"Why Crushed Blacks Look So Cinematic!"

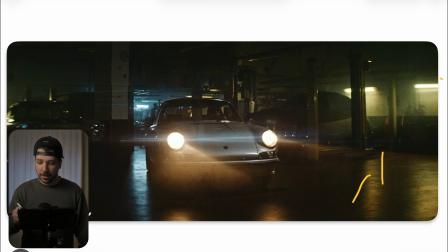[4:09]
So try to give the overall scenery and the floor and everything else, the atmosphere, this greenish tint. It will really enhance the look. And in combination with this cool blue colors, you get a nice balance, because the other thing you don't want is just a washout image with one color.
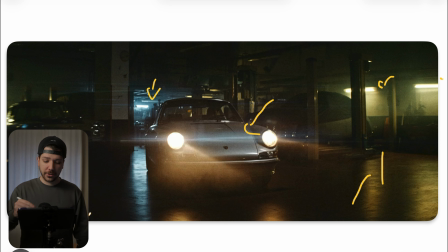[4:26]
You always need something to break the colors. Here, like we have the silverish car in combination with this blue lights, really pops out of the image. If the car would also now be black, it would not have the same effect, because we will have less reflections and also not this visual presence.
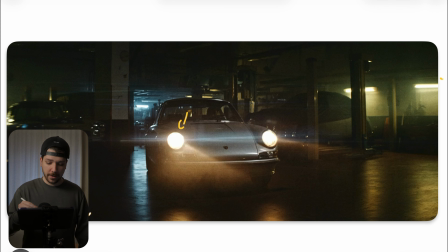[4:45]
Also, the car lights look very good. Always turning on, even at daylight. Car lights are very camera friendly and we like it. Also, as you can see, we have this long anamorphic look with old vintage lenses. Also a good combination to create even more this dirty look,
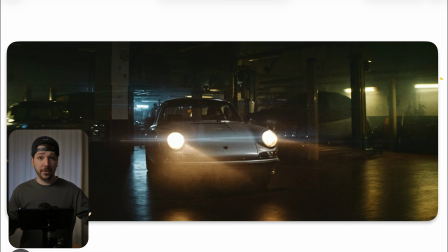[5:04]
because we associate anamorphic lens with most of the time vintage lenses, and they give this extra filmic feeling.
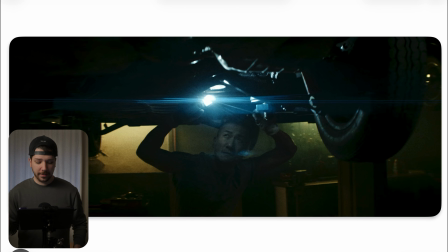[5:11]
So this is the next shot we're looking at, and the first thing you notice is, oh my god, it is really dark. Don't be scared of darkness. Most people will now when they will put their camera in this position, they will expose for him and the car,
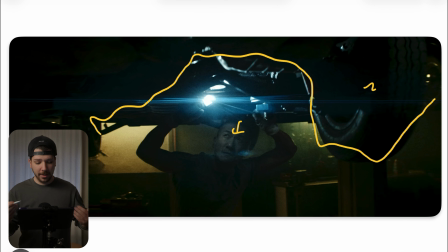[5:26]
because the car is now the important thing, so we should put our light in there. Wrong. They managed it very clever here, because he uses this light here to just reveal the textures of the car. So we going for black, we go for a silhouette look, and then reveal everything with the light.
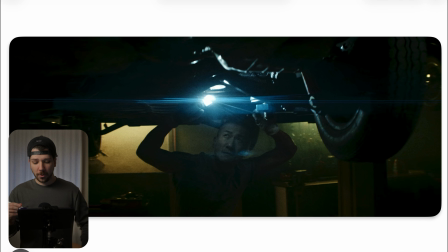[5:45]
And as I told you before, when you want this dark look, your actors and everything around it that's important should be most of the time darker than the background. As you can see now, the background is way more bright than everything that's actually important.
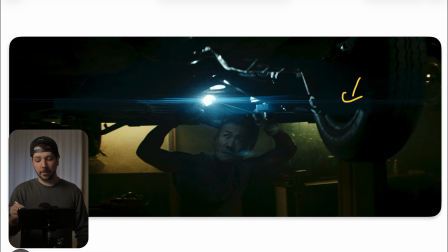[6:01]
And the reason for it, normally we would say, okay, the most important thing in the image should be the brightest. Sounds logic. But that isn't the look we're going for. When you set the rules of your cinematography and want it to be looking like something you want, you have to follow these rules.
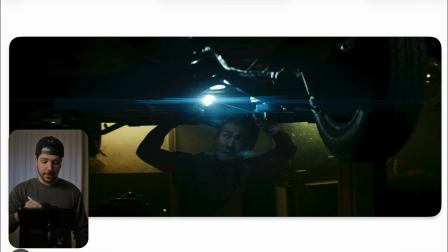[6:17]
And now, because the background is brighter, we give him a silhouette, an edge light, without giving an edge light, because now he pops out of the image because he's way darker than the background.
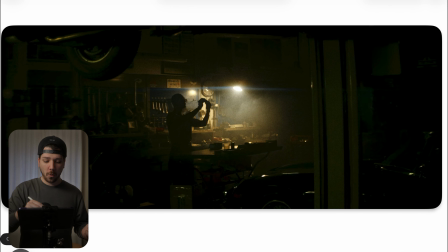[6:28]
Here in this shot, same thing. Always our goal is to create layers. And layers we create with bright, dark, bright, dark, bright, dark, or with colors. And now that we only have this one practical that really gives us a huge vignette in the image that really focuses our vision at the center.
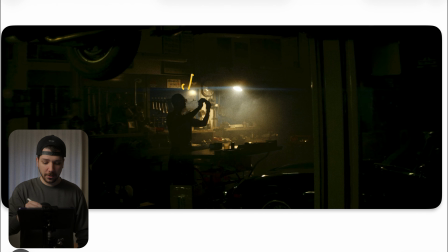[6:48]
Our main character has completely no exposure at all, nothing. But it's still the most prominent thing in the image, because our eyes are meant to look in this position.
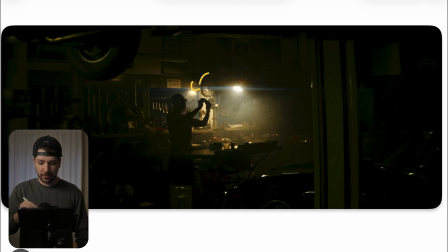[7:01]
Because with this backlight that's not even hitting directly, just the atmosphere, we completely see his silhouette. And silhouettes are interesting. Why they're interesting?
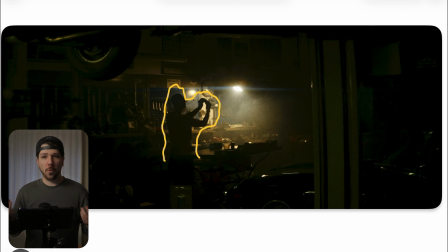[7:12]
Because we see something happening, but actually we don't know what is happening, because we cannot see everything, because it's the mood, it's the feeling. Always go for the feeling, not go by logic. No. We want this dark, mysterious feeling and not reveal every single thing.
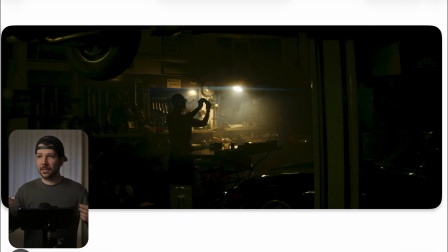[7:30]
That's a huge problem in a lot of movies, that you try to explain too much. We expect the audience to be always too dumb. But the magic of movies is sometimes talk with your friends about, what do you think about this scene? What do you think about this scene? What do you think they try to create in this scenery?
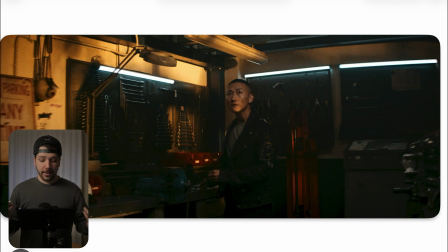[7:48]
Let something be open so people can talk about it. Here, this shot is more normal, I would say. Now we have an even exposure around the whole image, and we can now clearly see our actor. But again here, like I said before, you need sometimes to balance out the shot a little bit.
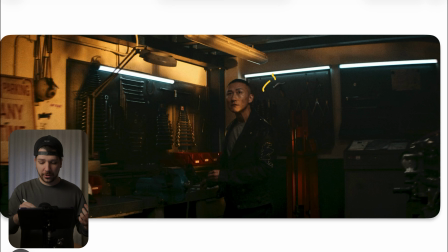[8:06]
We have here clearly our typical orange teal feeling with this blue asteras on the wall. And as you can see, the walls are all very yellow.